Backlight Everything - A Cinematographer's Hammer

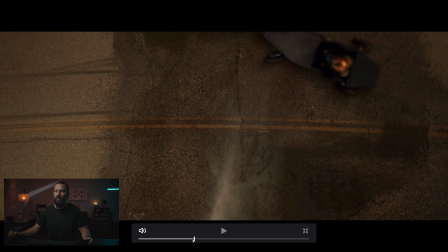1241s
And then backlit, water, backlit. You can feel how softened it is here, right?
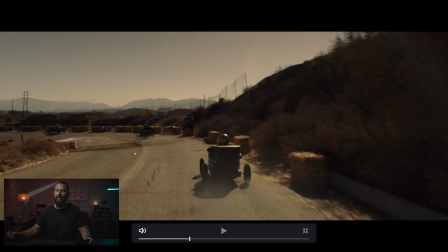1247s
You can feel the contrast as soon as you're able to spot it. Like, look at the harshness of the shadows on the ground.
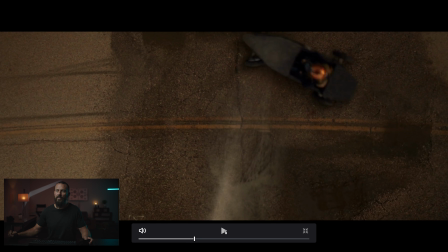1252s
Then when we cut around here, soft. Soft, skid out, I like it. Overhead, down, again, really soft.
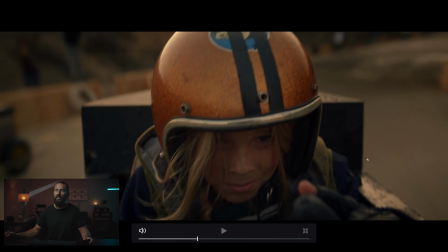1259s
Now you can tell we're much later in the day now because there's no shadows anywhere, right? This is why you would shoot, and this is why a lot of car stuff shoots at magic hour. It's because you don't have any harsh lights, so you get nothing but nice soft shadows here, nice soft transition, even in a helmet like that where you can see all the details in there.
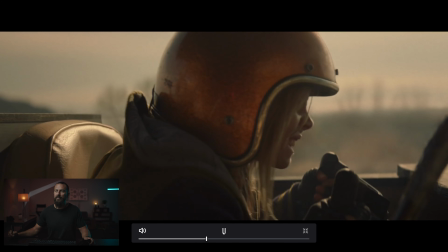1278s
It's nice and soft. Come around, harder light, backlight, backlight, backlight, harsh.
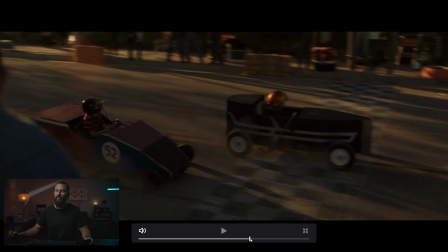1286s
There was one more I wanted to do. What was it? It's the actual car shot. Oh, this is a good one, right?
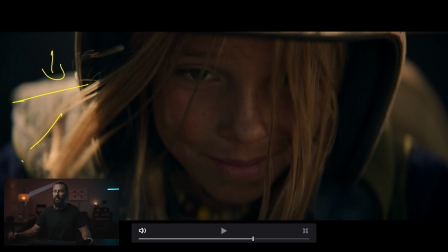1291s
Like this is the contrast. This is the look. You got harsh coming over here, bouncing back in this way, so you're not getting any sandwiches, right? The sun sandwich would be backlight here, bounce from this side. That would be the sandwich because you got light and light.
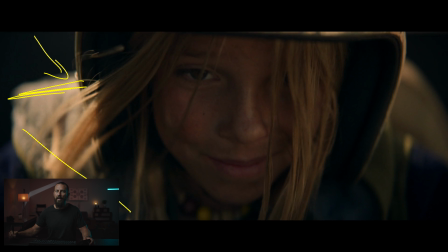1307s
But here, we got backlight, then we got bounce this side, go this way, neg over here. Then this is the sun wrap, right? Because you're wrapping the sun around as opposed to going this way and smushing it back at them.
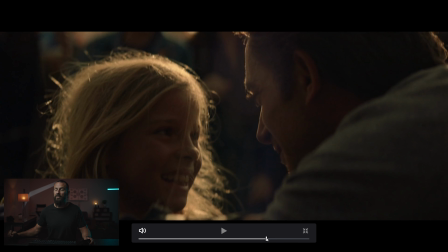1320s
Let's see if we can get to the car shop. Where is it? This is a good one. Alright, sun over here, out of shot.
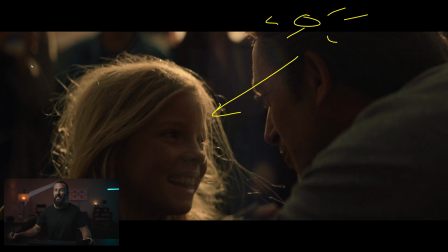1326s
Alright, the formula starts to really play out here. And then this, again, if you want it to look brighter, you can either wrap more around locally, so you can put a bounce over here, and you can get more level on this side of the face versus the background. You're just controlling the contrast in every single area. Background, foreground, the shadow side here.
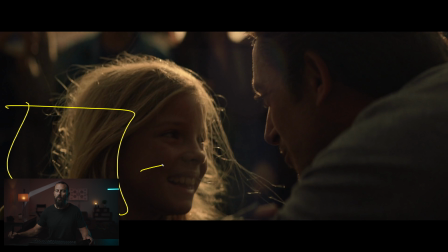1344s
If you want less of this, you just bring in, pull out the neg or bring in the bounce just to add a little bit something back.
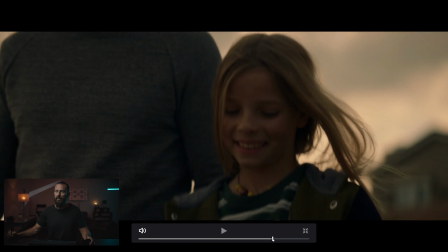1351s
And then from here, we are at our product shot, and let's see, we got our CG car here.
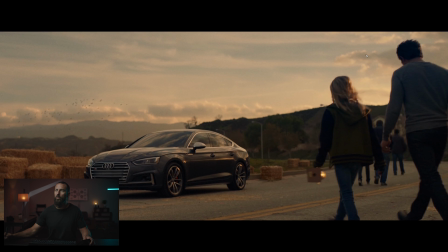1357s
Car is not even there. Then we've got no sun in the shot, because sun in the shot ruins all of our contrast. No shadows on the ground, because we want soft light for all of these nice little reflections in the sky. Let's cue the fake birds in the VFX. If we're going to build a car, let's build the birds too. Make it a nice wispy clouds in the sky, and you got yourself a car out here.
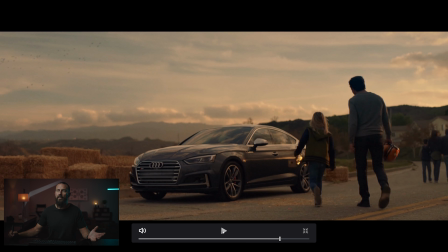1378s
Boom. She's happy. She won't be driving that Audi. Pops has got the helmet.
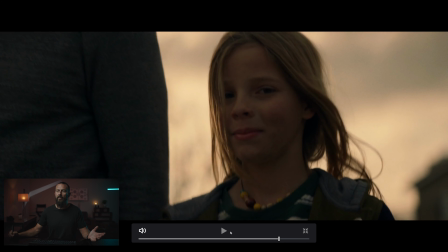1383s
Whoa, whoa, whoa, whoa, whoa. What about the go-kart here? They just leave the go-kart, right? That's a one and done.
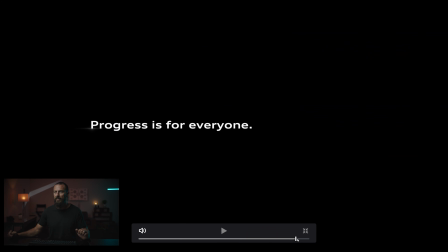1388s
Anyway, okay. And we are out, I think. Yeah, that's it. Okay, so that's a look, again, really tight. The tighter on the frames you can go, the more you can massage those levels like this, the more you can really decide where you're going to come with the light. And if you're in a commercial where you're thinking, man, I don't think people are really going to notice that I'm changing the light all the time, that the light's coming from different directions.
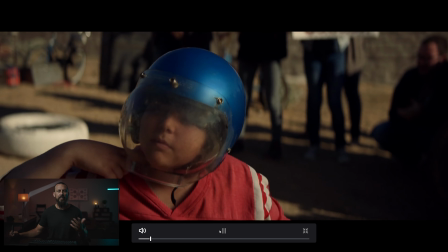1411s
Nobody cares. Basically, the rule of thumb is make every shot look good and then get somebody else to cut them together.
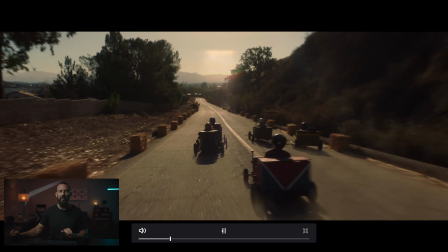1418s
You live to fight another day. That's the look. Cool. Okay. Many thanks for checking it out and be sure to check back for more. I'm going to try and do a couple of these every week. We'll see how it goes, but that's the plan for now. If you have any suggestions for other commercials that you want to see broken down or questions about the framework or how it works or maybe specific areas whether it's the backlight whether it's the wrap whether it's the sandwich those things like that just let me know in the comments down below and yeah we'll see you in the next one